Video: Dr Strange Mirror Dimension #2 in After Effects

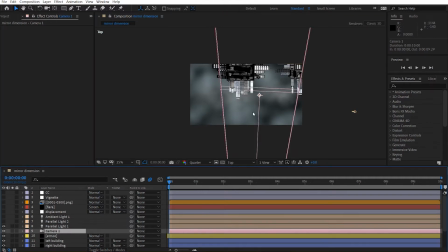8:12 My camera is pointing this way. So I've got light shining here. I might move the camera light a little bit and just tilt it. Okay. So that was my first light.
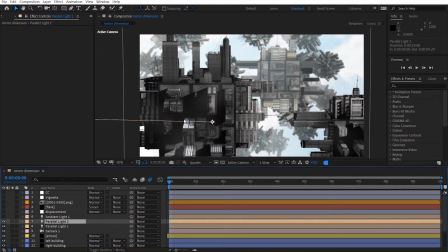8:32 My second light was from this angle, and it's just to give it a little, make it a little bit lit on this side so that obviously you don't get super dark areas, stuff like that.
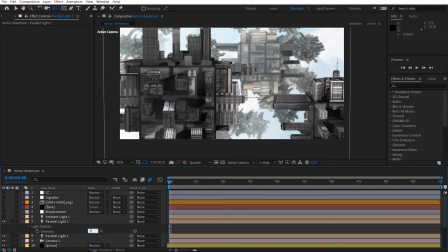8:47 I might actually just set this to 75. Okay.
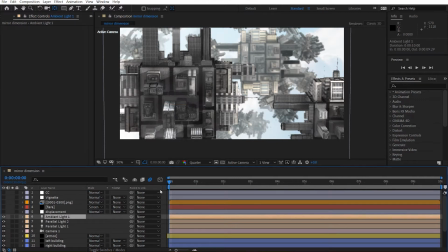8:53 And I've got a nice ambient light just to make everything well lit. Okay, and I might set this to 55. Okay. Alright, so I just made sure that my buildings were well lit.
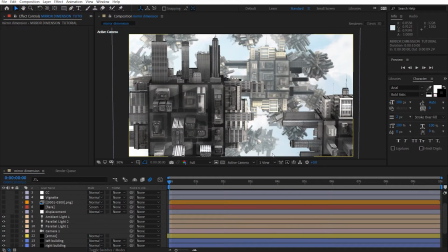9:12 In addition, for my buildings to be well lit, I also rotated the HDR or the environment so that as the buildings move, the reflections will be different.
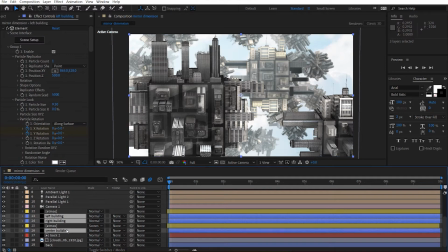9:23 So let me show you what I did. So if I just select my main buildings, hit U, you can see that I've rotated the
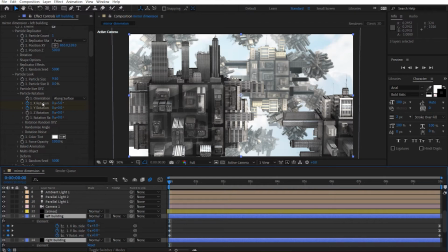9:34 not only the particle, the actual building rotation, but I also rotated the
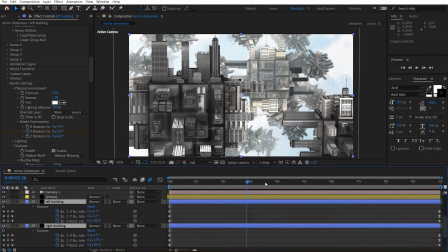9:40 environment as well so that we get nice reflection look.
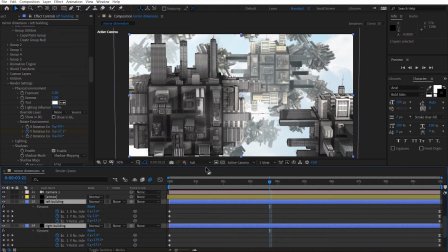9:46 So if you have a look at this, can't really see it, but let me just do a quick preview to show you what I mean.
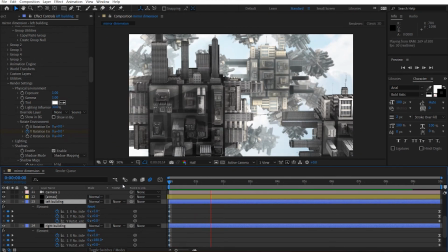9:55 Okay, let me just show you how the reflection works. So you can see how the reflection is just like changing over time,
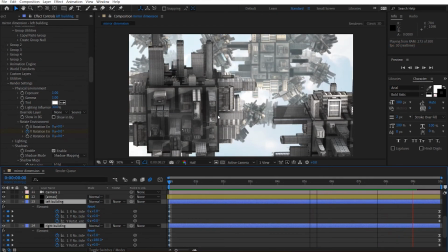10:04 so that when it rotates in the mirror dimension, the reflection will change as well.
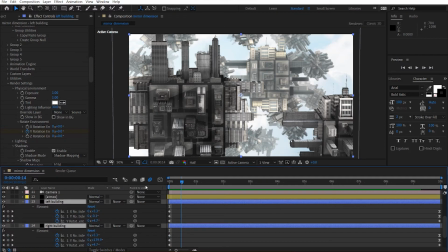10:11 So that's just a nice little detail that I added in there.
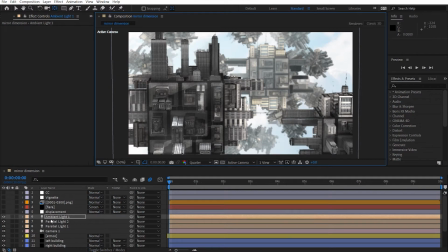10:15 But other than that, let's move on. And the next thing I did was added a displacement. Because if you go back to the Doctor Strange tutorials, you can see how all the buildings were distorted and stuff like that. So I really wanted to make sure that I had that in place. So that was that.
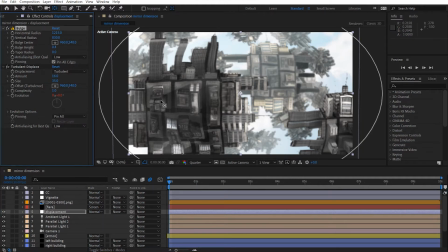10:35 So what I have here is a bulge effect here. And all it is just... Well, it's just the bulge effect. And I added some turbulent displacement so that we get a little bit of that distortion happening in the mirror dimension.
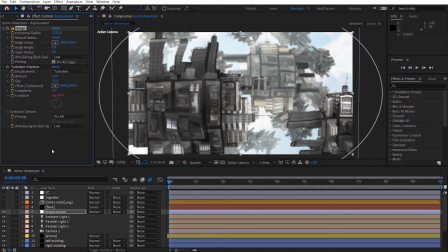10:52 Okay, and these were my values. You don't have to do them the same as me. You can just try and change it up if your scene's different.
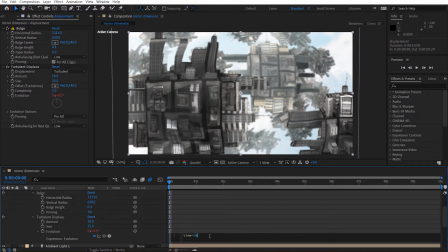11:00 I added an expression here so that you got time 30. So that we got evolution here.
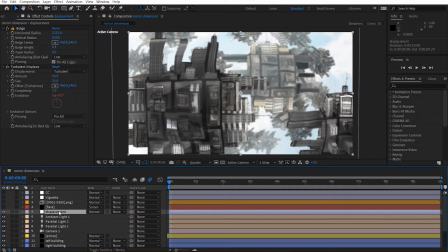11:08 Oh, if you want to open up the expression, just hit U double time. So U for umbrella.
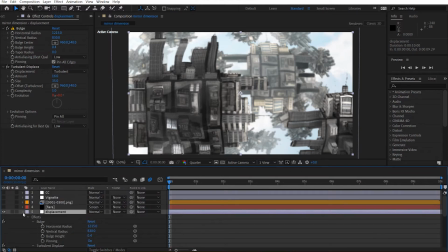11:16 And then that will open it up. I've got a flare here.
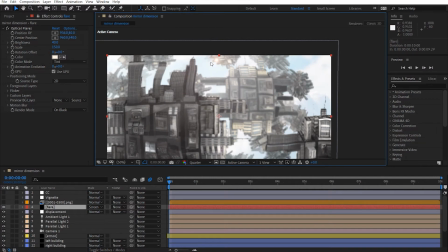11:21 Just to give it a, I just thought it was a little too dim.
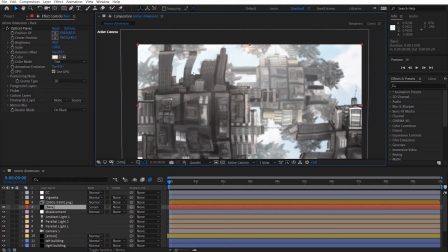11:26 So I just gave it a little bit of flare with a little bit of an orange tone for the sunlight. I might actually desaturate that even more.
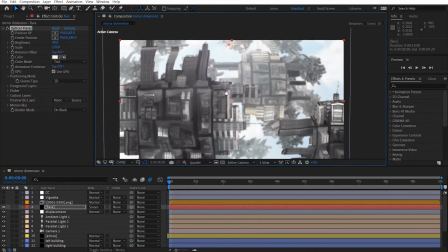11:35 So that we get nice flares happening.
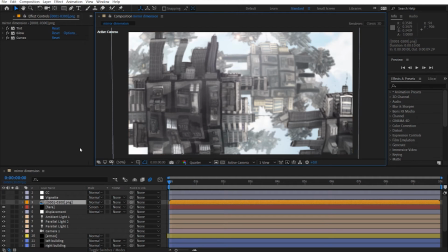11:40 And to cover all this, the edges, I added this building layer that I rendered in Blender.
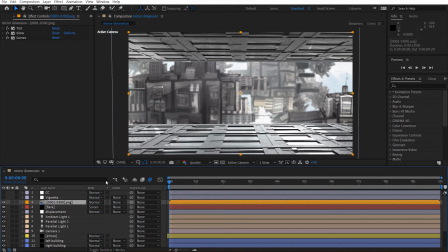11:48 So let's go into Blender and have a look at this setup here.
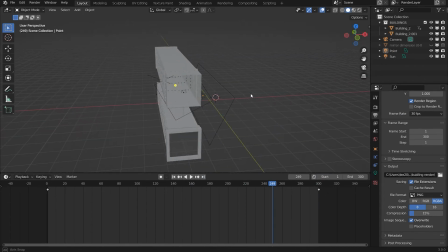11:53 Okay, so here we are in Blender, and as you can see, it's really nothing much.
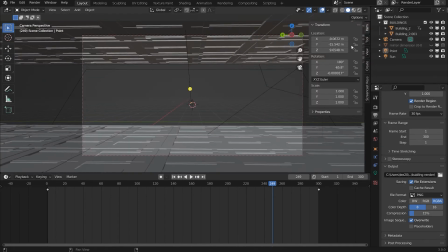11:59 If I go into my camera view, oh, let me turn on my screen keys so you can have a look at my what I'm pressing.
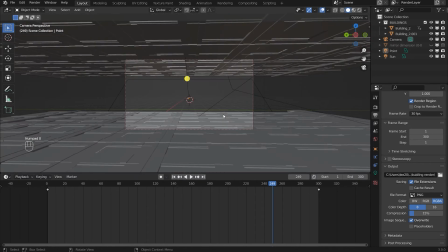12:07 So all it is just like two separate buildings,
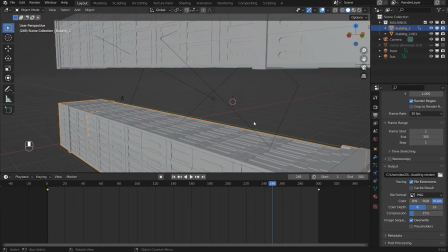12:12 and then they're just like really just flat so that the camera can have a look at it.